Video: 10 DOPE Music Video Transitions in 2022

All you have to do is mask the object that covers the frame, and you can do this in your favorite video editor as long as it allows masking in this case i'm using premiere
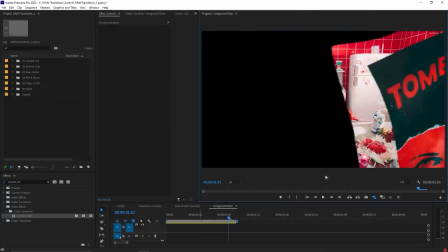229s
pro go frame by frame and erase the areas that your object doesn't cover now slap your second clip underneath that and you've got a seamless transition that happens before you know it like a ninja attack we should call this the ninja transition you're
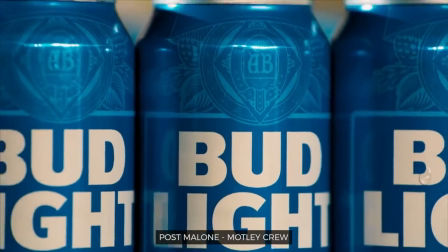241s
right let's not call it that the strobe transition can either be done in camera by having the light strobe or it can be done in the edit by playing with the brightness all you have to do is apply your favorite effect that can adjust the brightness of your shot and And in this case, I'm using Lumetri Color in Premiere Pro.
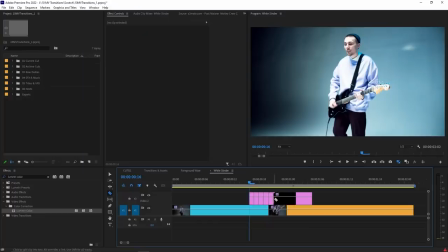255s
I like to apply this to an adjustment layer so that I can chop it up and sprinkle it on top of your two transitioning shots.
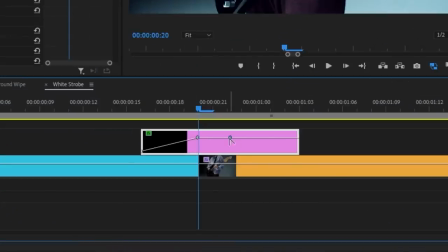261s
You could also do just a single white flash by keyframing the brightness so that it feels kind of like a flash bang.
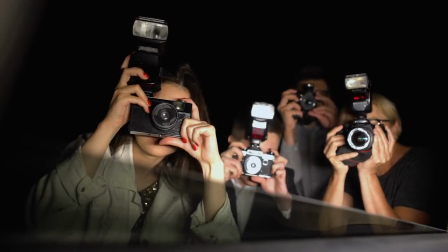266s
A great way to motivate this is if someone is taking a picture in the shot, I don't know, maybe like paparazzi, and then the flash is going off and the flash transitions into the next shot. Let's act it out.
No, please. I'm in the middle of my morning coffee.
What kind of acting is that? next up is the opposite of the white flashing strobe effect which is the black flashing effect a super easy way to
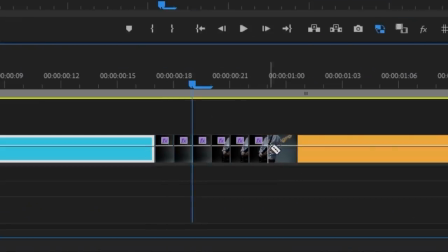286s
do this in your favorite editor is to simply cut away some frames between your two shots it's a variation of the previous transition but adds a level of intensity usually in darker themed music videos the inverted color flash is another variation to the previous transition in which you simply invert the colors or change the hue of it you can mix and match them for something truly unique but i like to have something like the color balance hsl effect
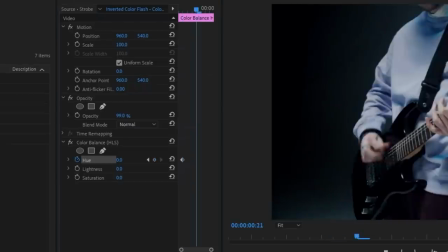307s
applied to an adjustment layer, keyframing it so that it keeps changing color and then chopping it up.
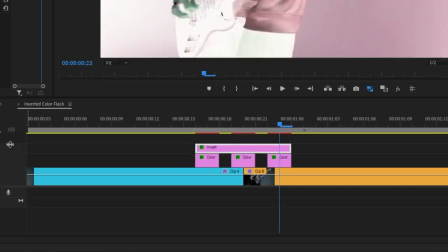311s
Then apply an invert effect to another adjustment layer and have that happen in the moment that it transitions. Anyone who watches your music video who might be feeling a little drowsy will instantly wake up when they see this, like an espresso shot. Maybe we can call this the espresso shot transition. I gotta stop. Finally, we have a transition that combines two effects that I use a lot in After Effects, the wiggle effect and the echo effect.
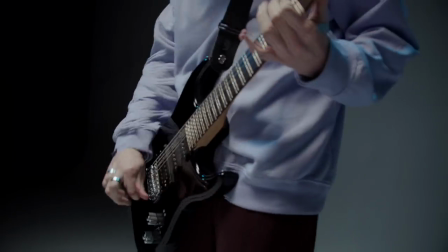333s
This transition I haven't personally seen used before, but I thought it would look pretty sick and it's really easy to do. Now you will need After Effects, so if you have that, open it up and drop your two clips into a new composition.
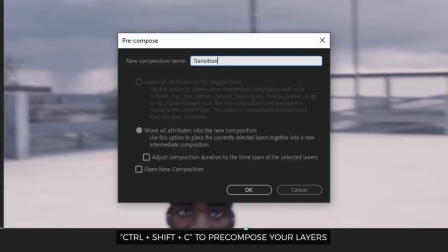343s
Once you figure out where you want the transition to happen, pre-compose the two layers by hitting Ctrl Shift C. Add a motion tile effect and bump the number up in the output width and output height.
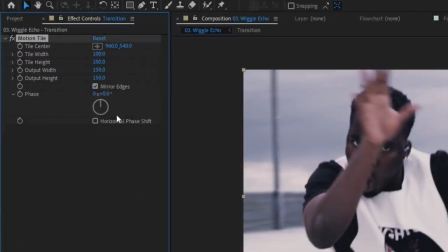352s
Be sure to also check off the mirror edges box.
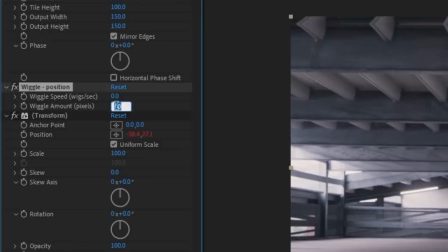355s
Once that's done, add a wiggle position effect and keyframe the wiggle speed and wiggle amount so that it becomes more intense as it reaches the transition point.
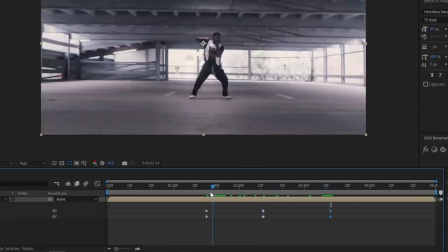363s
And then bring it back down to normal once it reaches your second shot. The motion tile effect we added prevents seeing the edge of the shot when the wiggle happens. It's a handy little trick if you ever use the wiggle effect for other things.
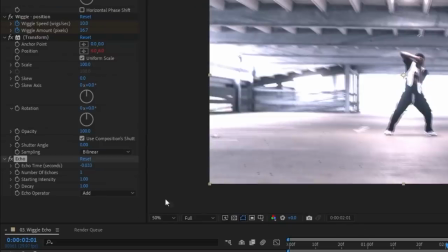373s
Lastly, we add the echo effect and make sure it's at the very bottom in your effects control panel because all the effects are applied from top to bottom.
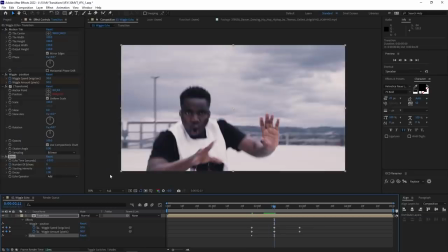380s
Keyframe the number of echoes so that it starts at zero when the wiggle hasn't started yet. Go to the transition point and then bump that number up to something like five.
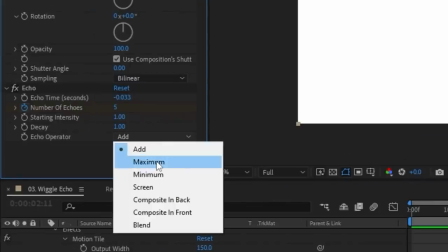387s
Then drop it back down to zero when the wiggle ends. The echo operator can be changed to whatever that you think looks good, but usually minimum or maximum will give you a trippy effect.
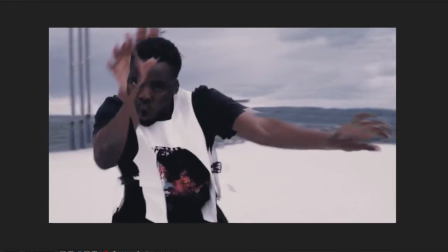395s
When all that's done, hit the space bar to play it back and admire the insane transition you just made. There you guys have it. 10 music video transitions that are super easy to do. Let me know in the comments what your favorite transition was. Make sure you subscribe to the Olufemi channel so that you don't miss the next video from the other talented creators here and hitting that bell notification will help as well. If you wanna check out what I'm personally up to, my YouTube and my Instagram handles are right there and also in the description below. Otherwise, again, my name is Herman and I'll see you guys in the next one.